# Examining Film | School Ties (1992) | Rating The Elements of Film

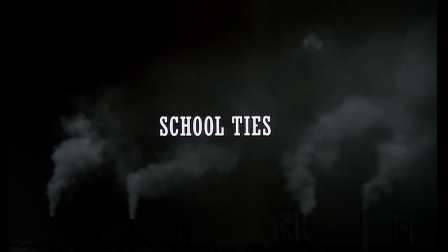0:00 School Ties is a 1992 drama directed by Robert Mandel.
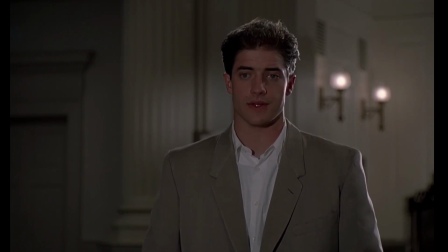0:02 The film follows David Green, a Jewish high school senior who is awarded an athletics scholarship to an elite boarding school in Massachusetts.
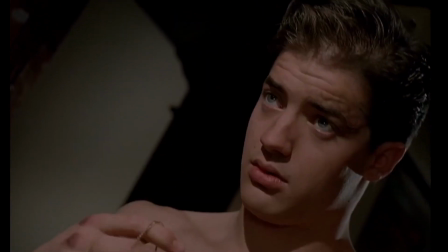0:10 Here, David hides his Jewish identity to fit in with his peers, but quickly realizes just because you're accepted doesn't mean you belong.
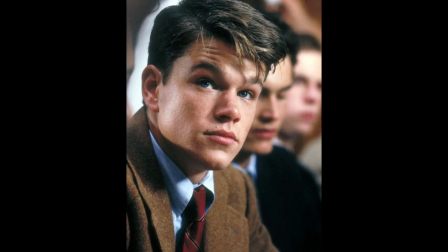0:18 The film has an all-star cast with the likes of Brendan Fraser, Matt Damon, Chris O'Donnell, Amy Locane, Ben Affleck, and many others.
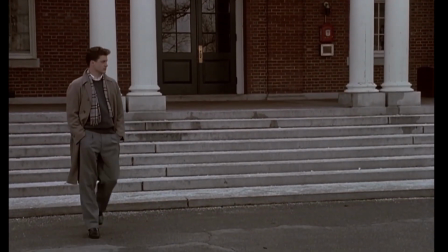0:26 So, let's take a look and examine the different parts that make up this very underrated powerhouse of a film.
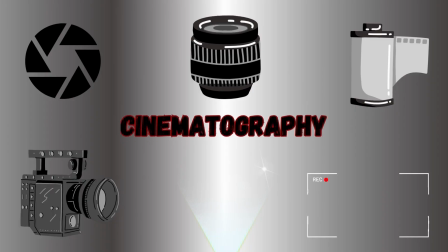0:32 First, let's dive into the cinematography. Overall, I found it very enjoyable.
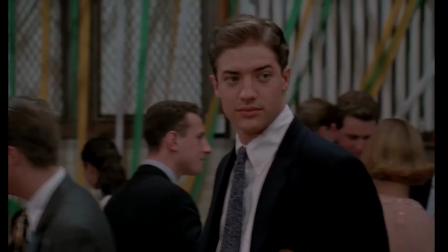0:37 It's very open and there's not a ton of different angles. There's quite a bit of movement in it, which reminds me of old Hollywood.
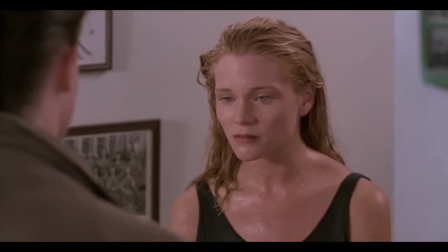0:42 The film takes advantage of this specifically in establishing shots. Another thing that is done is the use of close-ups and medium shots for conversation.
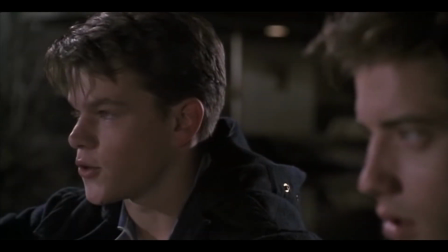0:51 Over and over, the film gives us an establishing shot, then goes into close-ups of each character as they're back and forth with dialogue, and I really like how that flows.
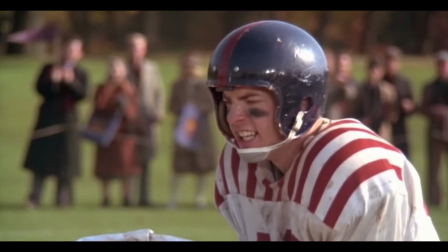1:00 The last thing that really stood out to me was the use of slow-mo.
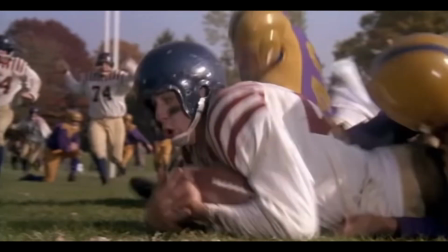1:04 It's a very 90s touch to the film, but I like it because it kind of helps flesh out and dramatize some important moments in the film.
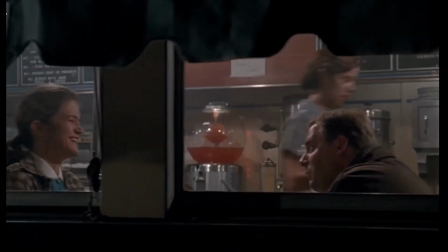1:10 Overall, I think the cinematography worked really well for this film. It was very fluent and expressive without being over the top, so it's going to earn a score of 8.
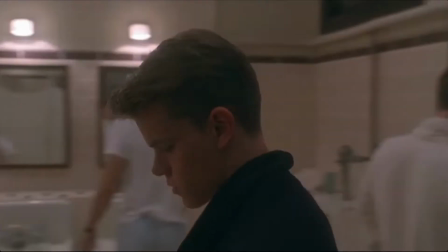1:18 Now let's look at editing. Overall, I think this film was paced very well.
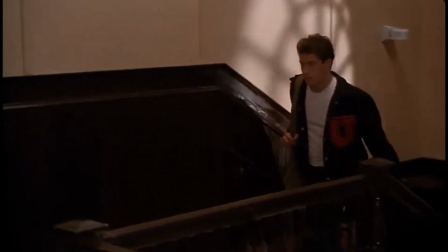1:22 I didn't feel like it got stuck anywhere or that it was slow or sluggish. I like how it kept tension and tense moments.
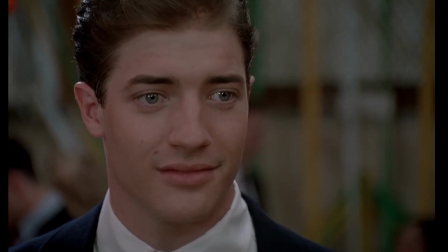1:29 I enjoyed the relaxed, fluid pace when there were sweet, tender moments. And I like how energetic and engaging it was during the football games.
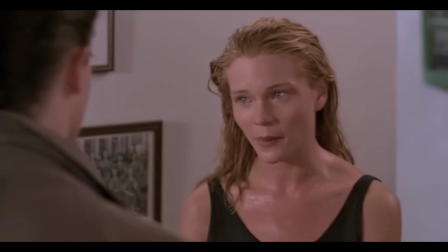1:38 Conversation, for the most part, was kept very tight with close-ups and lots of reaction shots that evoke emotion.
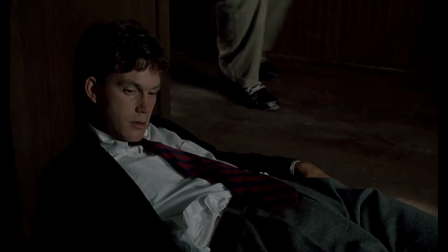1:46 Overall, I enjoyed the editing very much. It was paced well and it did its job for the film, so it's gonna earn a score of 8.
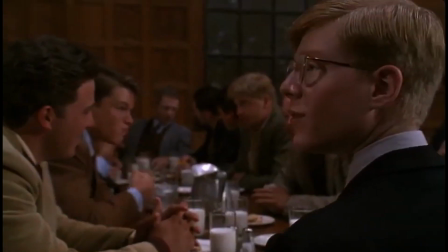1:53 Next up, lighting. Overall, there was nothing special about this lighting, but it did do its job.
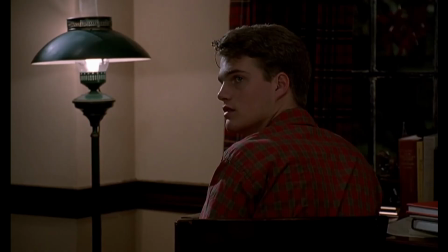1:59 It was very realistic, it was very natural, and there wasn't any harsh shadows or shading.
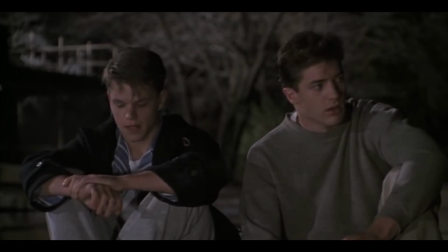2:04 It's very subtle. For example, when David and Charlie are on the dock talking, how there's a little bit of light on one side of their face.
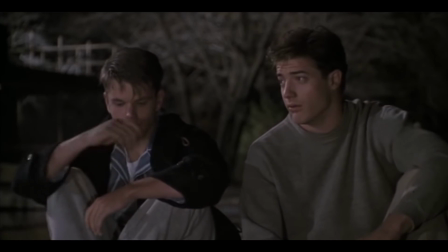2:11 It's meant to represent the moon.
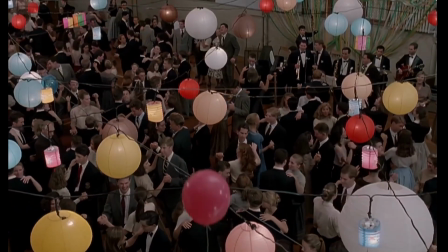2:13 And something that was a little offbeat that I enjoyed was the use of paper lanterns or china balls in the dance scene.
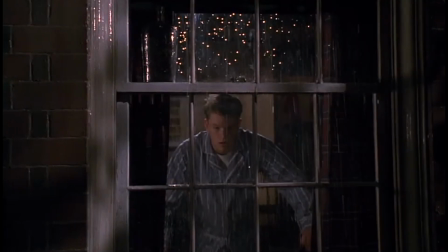2:21 Overall, there's nothing really special about the lighting, but it does serve its purpose in the film, so it's gonna earn a score of 6.
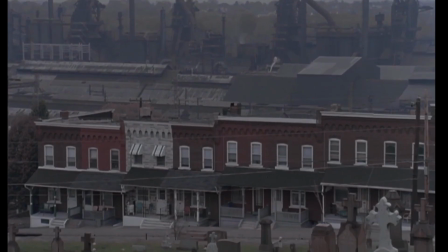2:28 Next up, color grading. The color scheme in this film plays a big role in how it's received.
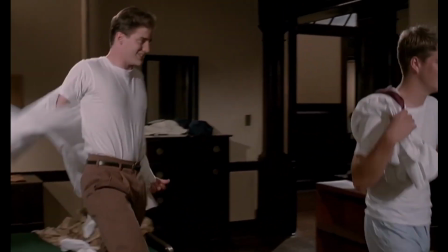2:34 There's minimal color, it's been desaturated, it's targeted more for authenticity,
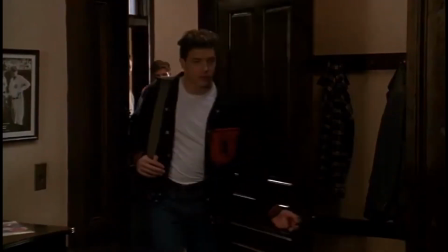2:39 it's not about things that you necessarily see in the film, but more or less the performances and what the film is about.
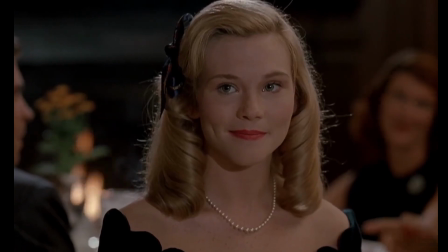2:45 Overall, it's enjoyable. I think it fit the 50s world that the film is set in, so it's going to earn a score of 7.
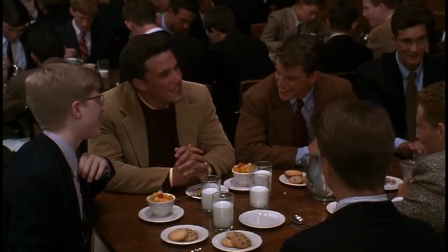2:52 Next up, acting. There's a lot of notable stars in this film that were up and coming.
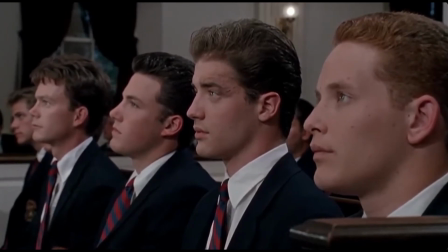2:57 It was cast really well. I think everyone fit to their characters, no one necessarily seemed out of place, and each character seemed fleshed out.
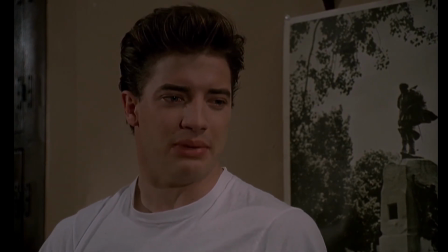3:05 Fraser did really well as David Green. There's a lot of emotions in this film, there's a wide range that needed to be covered in this film, and I think Fraser did a good job at doing that.
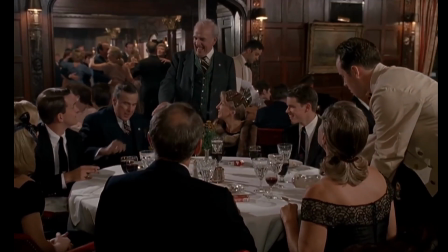3:13 Matt Damon did well as Charlie Dillon. He gave him a good sense of humility and humanity, but doesn't necessarily let it justify his action.
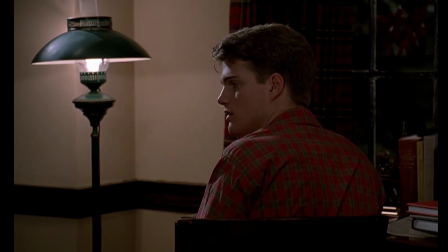3:21 As far as some of the other cast members go, Chris O'Donnell gave a very subtle but rememberable performance.
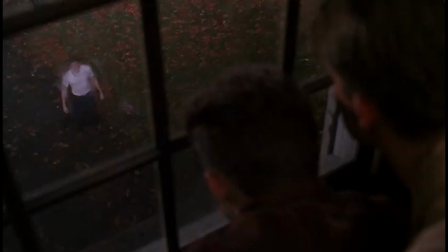3:27 Randall Batinkoff gave a very sophisticated and thought-out performance, and the list just goes on and on and on.
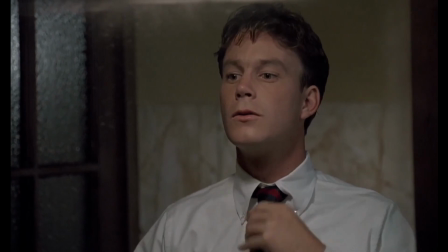3:33 Overall, this is some of the best acting that I've seen from an ensemble cast.
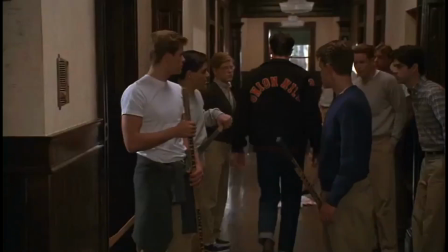3:38 I enjoyed it a lot. There wasn't a performance that I felt missed a mark or felt out of place, so this is going to earn a score of 9.
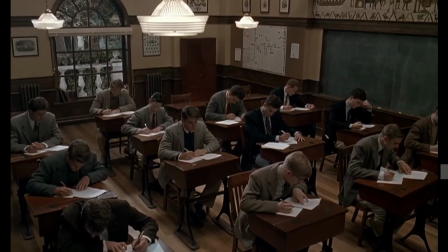3:46 Next up, costumes and makeup. First up, I like how the costumes match the color grading.
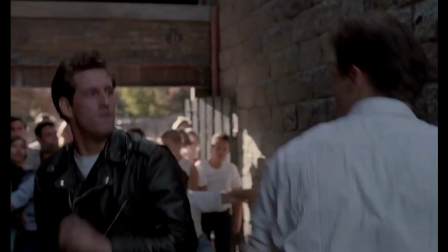3:52 There's a lot of minimal color, so blacks, grays, browns. As far as the style of the clothing, it looks pretty accurate to the year, which was 1959.
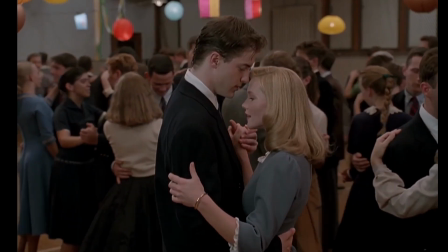4:01 All the suits, they fit very well, so did the dresses, and the hair for the most part was on par as well.